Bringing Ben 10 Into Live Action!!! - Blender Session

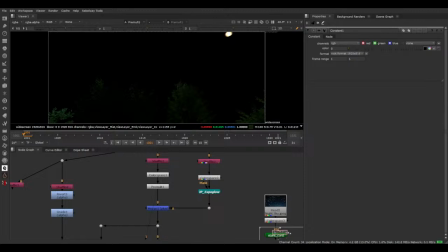[0:51]
Hello, here we are, back at it again with the Ben 10 video. Hopefully there are no audio issues, and yeah, let's jump straight into it because I've made a fair bit of progress on this.
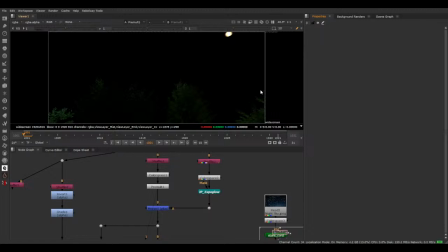[1:09]
I wasn't planning on doing any off stream because what I wanted to do was look back at the end of it and then say, oh, I worked exactly this amount. It would have been interesting. But at the end of the day, it is what it is.
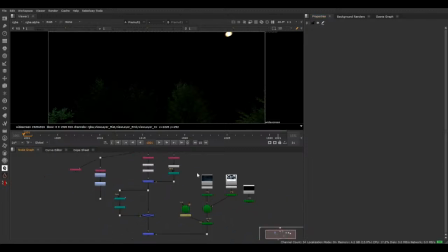[1:26]
I ended up getting sick, so I didn't work on it for a bit. And after that, I just, was quickly trying some stuff. And one thing led to another. I just did it off stream. So we have a version 1, or like a version 1 render of each shot now, which is just the 3 shots.
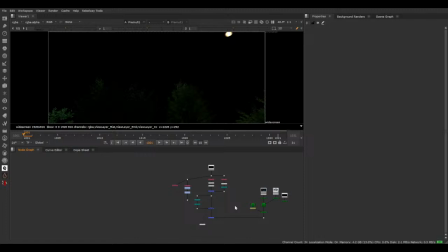[1:47]
So I believe all I've shown off is the first shot and then some 3D work in this shot here, the second shot, number 20. So I'll just run through and show you exactly what we have for the renders.
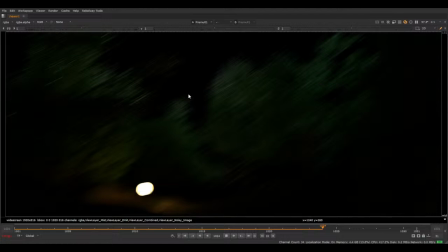[2:06]
So as you can see, it hits.
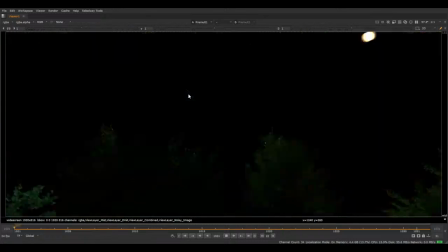[2:14]
So the animation, like the camera animation, I mean, it's alright. It does kind of make it seem like it's slowing down towards the end, but we'll see. Either way, I'm very happy with how this is looking. Like, to be honest, I probably could just do this and have it be alright.
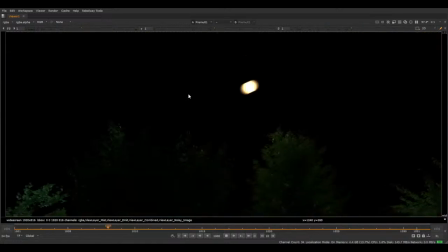[2:32]
Like, it would be fine, but, there's a lot we want to do. Like, this is a compositing channel, so obviously I'm not just going to leave it as a raw render.
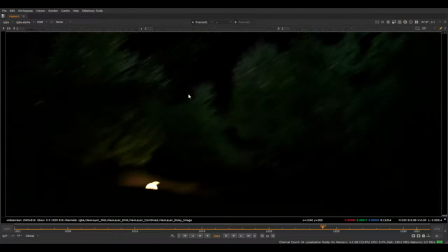[2:41]
Like, we have to do a shit ton of compositing. But yeah, as you can see, we have it lining up.
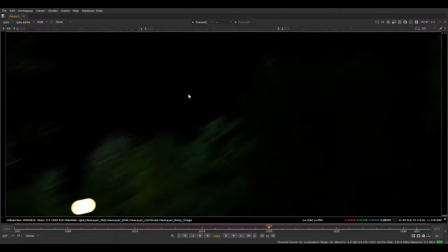[2:48]
This is just a simple sphere with an emissive texture, because at the end of the day, it's a friggin' meteor. I would love how it looks when it goes between the things. That was very intentional. But yeah, so we come through. I like it how it interacts with the tree right here.
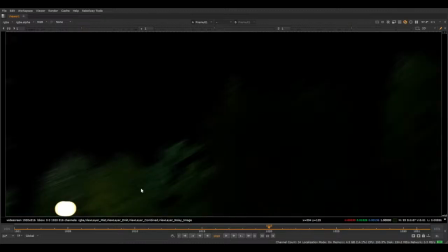[3:09]
And I think it looks really nice. And of course here too.
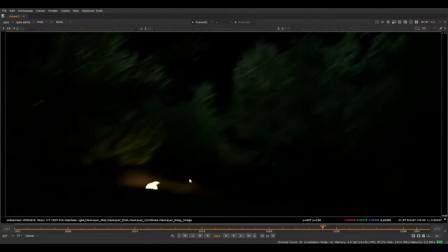[3:12]
Runs it up, and then as you get closer, of course, does this, and then bam. That's the explosion happening. So
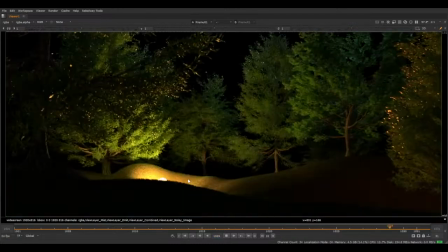[3:26]
let's watch that in real time again a little bit. So bam, and we got like the shake here.
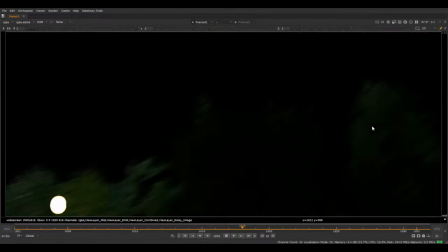[3:33]
Which now looking at it, it kind of just looks more like the trees are shaking, which actually like works in our favor, I think.
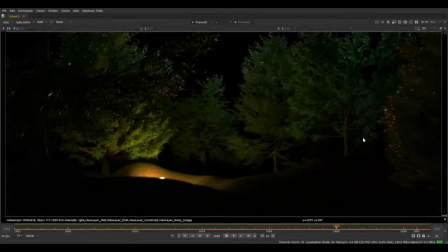[3:42]
But yeah, so today the main thing we're going to be focusing on is just getting a good looking scene,
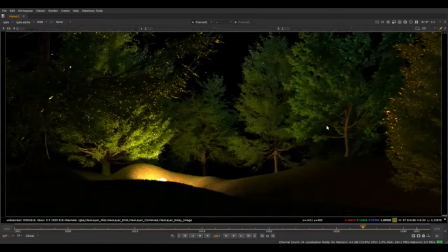[3:49]
because I'm debating whether or not we do a fire simulation at all for the orb, because originally going into it I wanted to do a fire simulation, but looking at it, you'll see like with some of the practice stuff I've done,
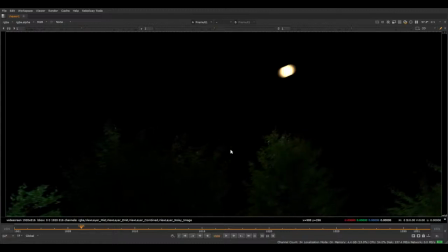[4:08]
I don't know if it needs it. Like with the glow, like I think it looks kind of fine, especially in this shot, and it's dark and moves quick, and like I don't think a fire simulation is super necessary. Kind of similar with the first shot, and the third shot,
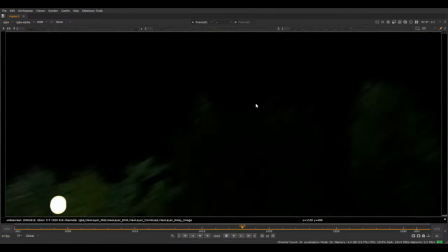[4:25]
that one I'm most likely going to do a fire simulation, but I don't know.
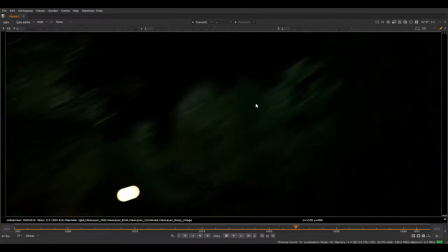[4:30]
So at the moment we're kind of just putting everything together to,
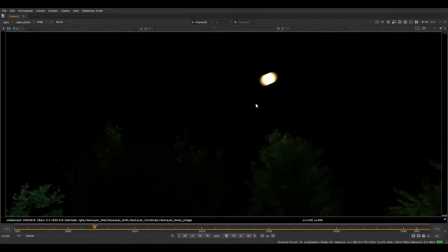[4:36]
what's the word, kind of just see how it all looks without the fire sim, and then I'll go in later on. Again, I have a friend with Embergen, so if it comes to that, I'll just send through an alembic of everything, and it should be good, hopefully.
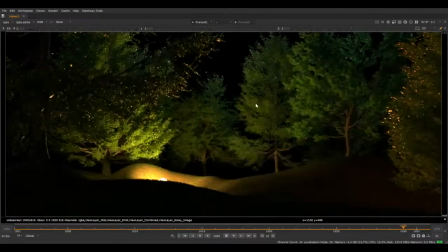[4:52]
So I'm happy with how this shot's looking, definitely. I think it's definitely selling the effect well enough.